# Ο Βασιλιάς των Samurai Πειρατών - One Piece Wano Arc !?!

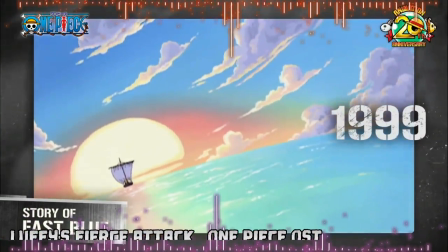One Piece. Οι περιπέτειες ενός θεότρελου πειρατή και του πληρώματός του, με στόχο να αποκτήσει την απόλυτη ελευθερία και να γίνει βασιλιάς.
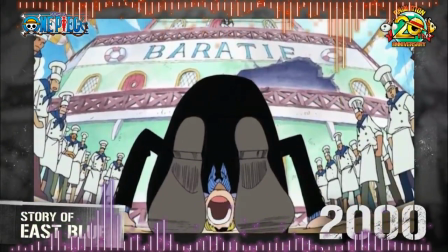Μία σειρά που όλοι ξέρουμε, πολύ αγαπάμε, ορισμένοι την έχουμε εγκαταλείψει και άλλοι απλά περιμένουν τη σωστή στιγμή για να επιστρέψουν.
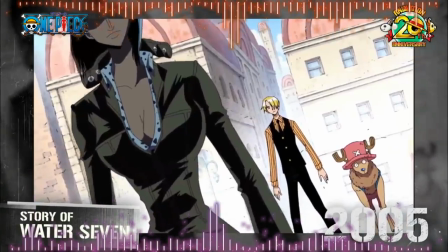Αυτό το βίντεο δεν είναι για το One Piece γενικά, αλλά συγκεκριμένα για την ολοκένουργια ιστορία του που μόλις άρχισε, το Wano.
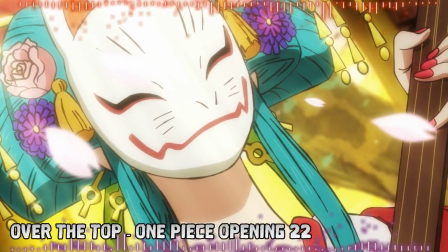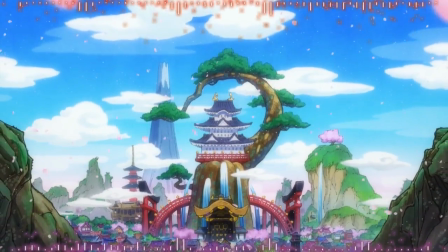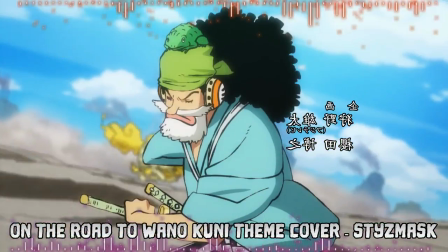Το άνιμε του One Piece επιτέλους έφτασε στην ιστορία που όλοι περίμεναν από το Thriller Bark και τη μάχη του Zoro με το Ryuma.
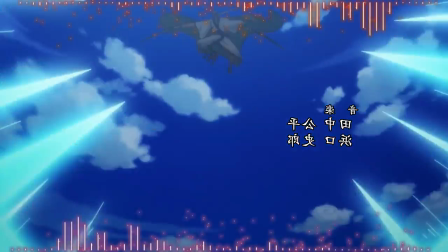Η Toei αποφασίζει να τα δώσει όλα. Μετά από 10 χρόνια, ο σχεδιαστής χαρακτήρων της σειράς, Καζούγια Χισάντα,
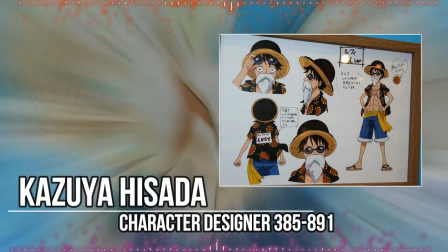ένα όνομα που όλοι οι Dragon Ball fans θυμάστε από το Dragon Ball Z και το Dragon Ball GT ως ένας από τους καλύτερους animators,
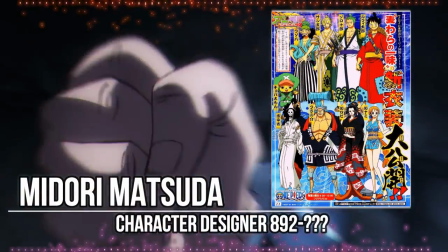αποφασίζει να δώσει το ρόλο του στη Midori Matsuda, μια νέα ταλαντούχα character designer και animator, όπου, όπως και ο Καζούγια Χισάντα,
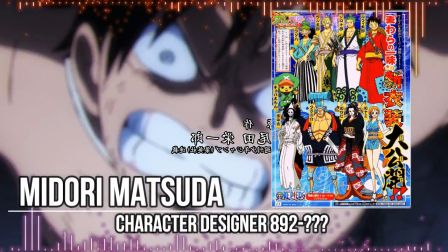σέβεται τη δουλειά του Eiichiro Oda, αλλά αντίθετα με τον Καζούγια Χισάντα, αποφάσισε να κάνει τα σχέδιά της πιο φιλικά προς το animation,
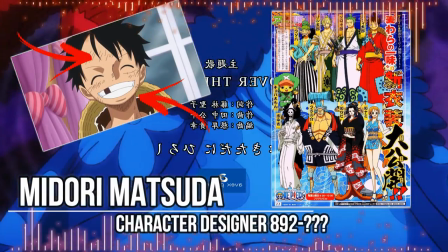αφαιρώντας τις έντονες γραμμές που πρόσθεταν βάθος και ταυτόχρονα προσθέτοντας περισσότερο χρώμα.
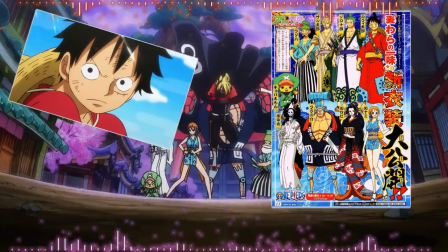Και ναι, αν μπορούσα να πω κάτι για αυτή τη νέα ιστορία, θα ήταν ότι βασιλεύουν τα έντονα χρώματα και γενικότερα ότι η αισθητική έχει αλλάξει.
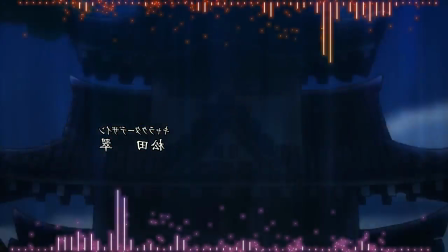Αυτό φυσικά οφείλεται σε ένα άτομο, το οποίο επίσης ξέρουν οι Dragon Ball fans.
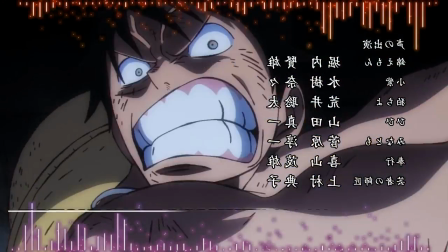Αυτός είναι ο Τατσούγια Ναγκαμίνε, ένας ξεχωριστός σκηνοθέτης, όπου η καθοδήγησή του έσωσε το τουρνουά της δύναμης στο Dragon Ball Super,
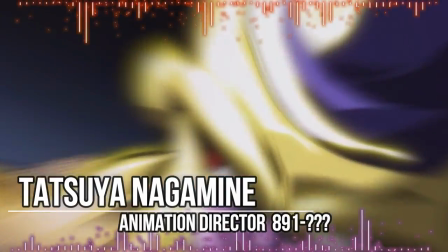αλλά επίσης είναι υπεύθυνος για τη σκηνοθεσία και τα storyboards των ταινιών Broly και One Piece Film Z. Με την καινούργια ιστορία του One Piece,
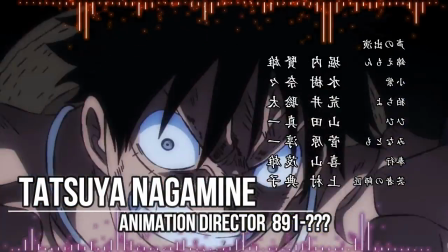ο Τατσούγια Ναγκαμίνε παίρνει το ρόλο του Animation Director.
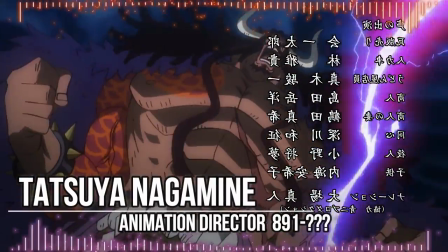Μαζί του φέρνει την έκφραση συναισθημάτων μέσω χρωμάτων, τη συνεχή κίνηση της κάμερας, αλλά και το πανέμορφο φίλτρο,
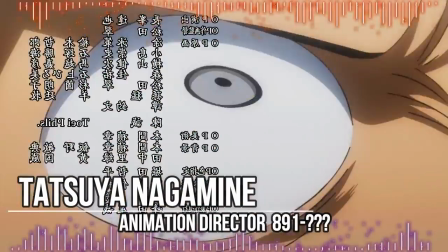το οποίο δοκιμάστηκε στο Dragon Ball Super, τελειοποιήθηκε στην ταινία Broly και τώρα χρησιμοποιείται στο One Piece,
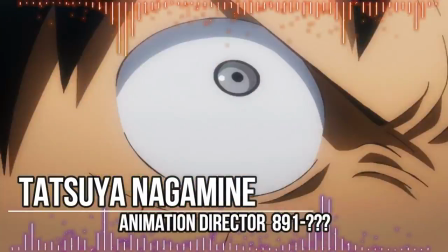δίνοντας τα σχέδια όμορφες παχές γραμμές και κάνοντας το άνιμε να μοιάζει λες και κατάφεραν να ζωντανέψουν τα πάνελ του μάγκα.
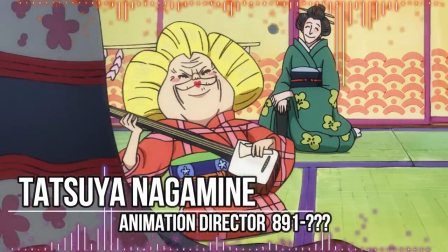Μικρές λεπτομέρειες όπως τα μουσικά όργανα που εμφανίζονται σε όλες τις σκηνές,
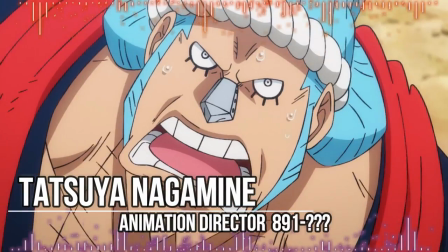τα πέταλα από τις ανθισμένες κερασιές και ακόμα και το πέρασμα από μέρα σε νύχτα και πάλι μέρα,
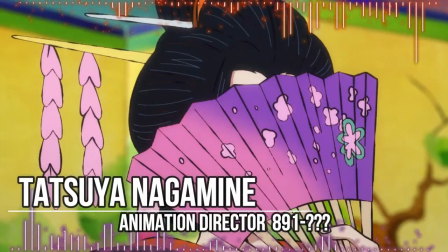είναι από τις λίγες πινελιές όπου ο μανιακός με λεπτομέρεια Τατσούγια Ναγκαμίνε αποφάσισε να δώσει στη σειρά.
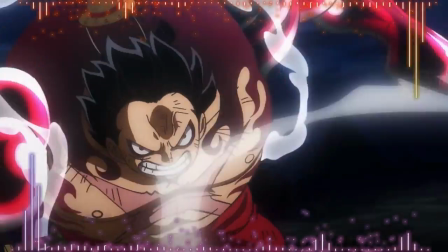Από την αρχή του επεισοδίου, το ίδιο το opening μας κάνει μια παρουσίαση των χρωμάτων, του πανέμορφου animation και φυσικά της κλίμακας αυτής της ιστορίας.
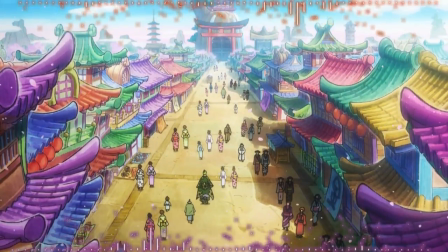Πραγματικά, σε κάνει να αντιλαμβάνεσαι ότι αυτή η περιπέτεια είναι μοναδική και ο κόσμος ξεχωριστός.
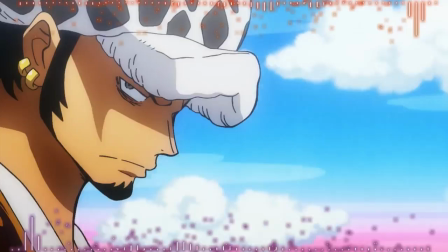Το Over the Top είναι ένα εξαιρετικό τραγούδι και μετά από πολλά βαρετά κομμάτια είναι μια ευχάριστη αλλαγή.
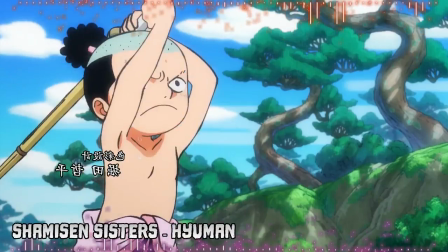Θα μπορούσα να πω ότι έχει ό,τι χρειάζεται ώστε να ξεπεράσει ακόμα και το We Are.
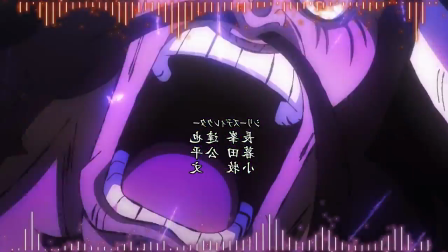Και αυτό ακούγεται ακόμα και στους στίχους του τραγουδιού που μιλάει για νέους ορίζοντες, αλλά ταυτόχρονα μας λέει από πού ξεκίνησε η σειρά και πού έφτασε.
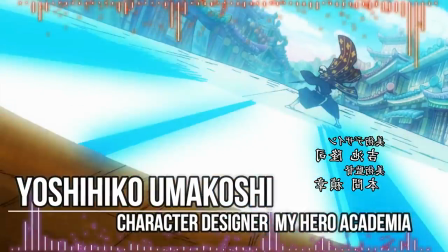Μια ευχάριστη λεπτομέρεια στο opening είναι ότι ο character designer του My Hero Academia επιστρέφει για μια ακόμη φορά και δίνει μια πανέμορφη σκηνή στο opening.
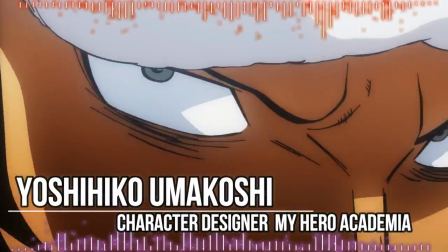Ο Ουμακόσι έκανε φυσικά την εμφάνισή του στην ταινία Zeta, αλλά και στην ταινία Broly.
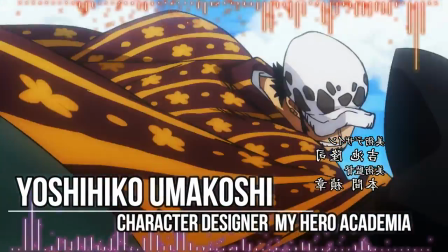Ίσως υπονοώντας ότι εμπιστεύεται τη δουλειά του Ναγκαμίνε, άρα να άλλο ένα καλό που έκανε ο Τατσούγια Ναγκαμίνε για τη σειρά.
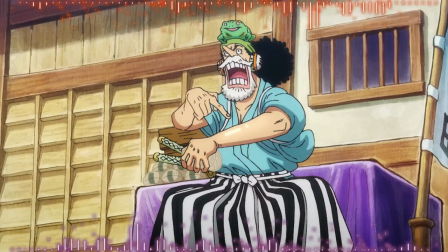Το πρώτο επεισόδιο του Wano μας δείχνει πόσο έχει βελτιωθεί η σειρά από άποψη animations, όπου μέχρι και τα bumpers της σειράς,
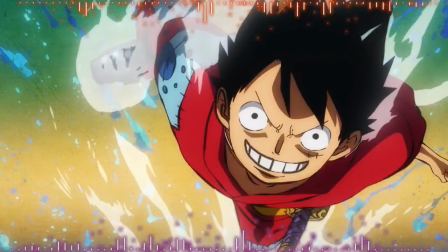τα οποία τοποθετούνται πριν το επεισόδιο πάει σε διαφημίσεις και αφού γυρίσει, είναι πανέμορφα,
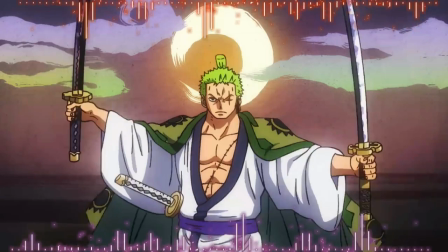με αψεγάδια στο σχέδιο και γρήγορη κίνηση. Αλλά αρκετά με τον οπτικό τομέα.
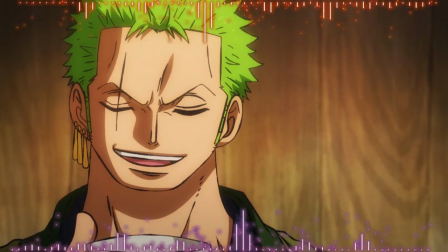Καιρός να αναφέρω το δεύτερο σημαντικό κομμάτι αυτής της νέας ιστορίας, που έδωσε στο One Piece αυτό που χρειαζόταν για να ξεχωρίσει.
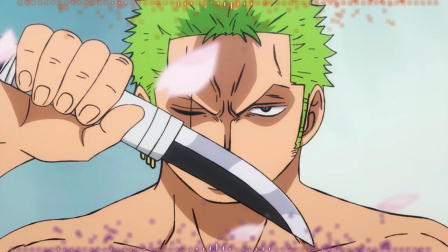Και αυτό είναι η μουσική. Το One Piece επιστρέφει με ένα πανέμορφο soundtrack, το οποίο αποτελείται από νέα κομμάτια ιαπωνικού στυλ μουσικής, τα οποία ταιριάζονται με την ιστορία,
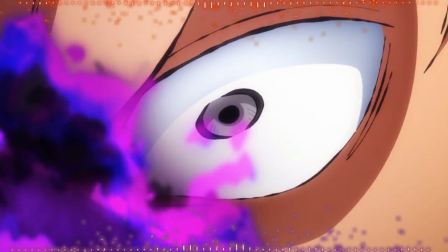αλλά επίσης και με κλασικά κομμάτια που επανασυνθέτονται χρησιμοποιώντας το κλασικό μουσικό όργανο Samisen,
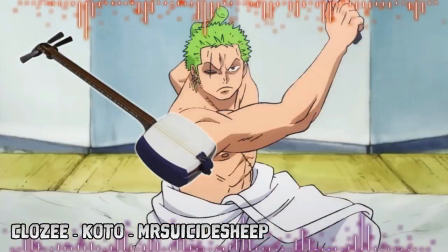μια ιαπωνική κιθάρα που αποτελείται από τρεις χορδές και χρησιμοποιείται στο στυλ μουσικής Ninjo.
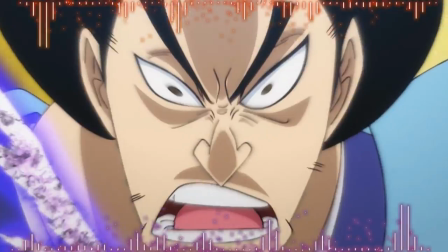Με τη νέα του αισθητική και με πανέμορφο soundtrack, το One Piece ήδη έχει αρχίσει να μας ενθουσιάζει και να επιζητάει την προσοχή μας.
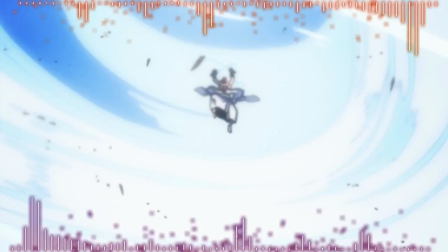Όλοι οι παλιοί πιστεύω ότι έφτασε η ώρα να επιστρέψετε. Όσο αφορά τους νέους, μήπως έφτασε η στιγμή να το ξεκινήσετε?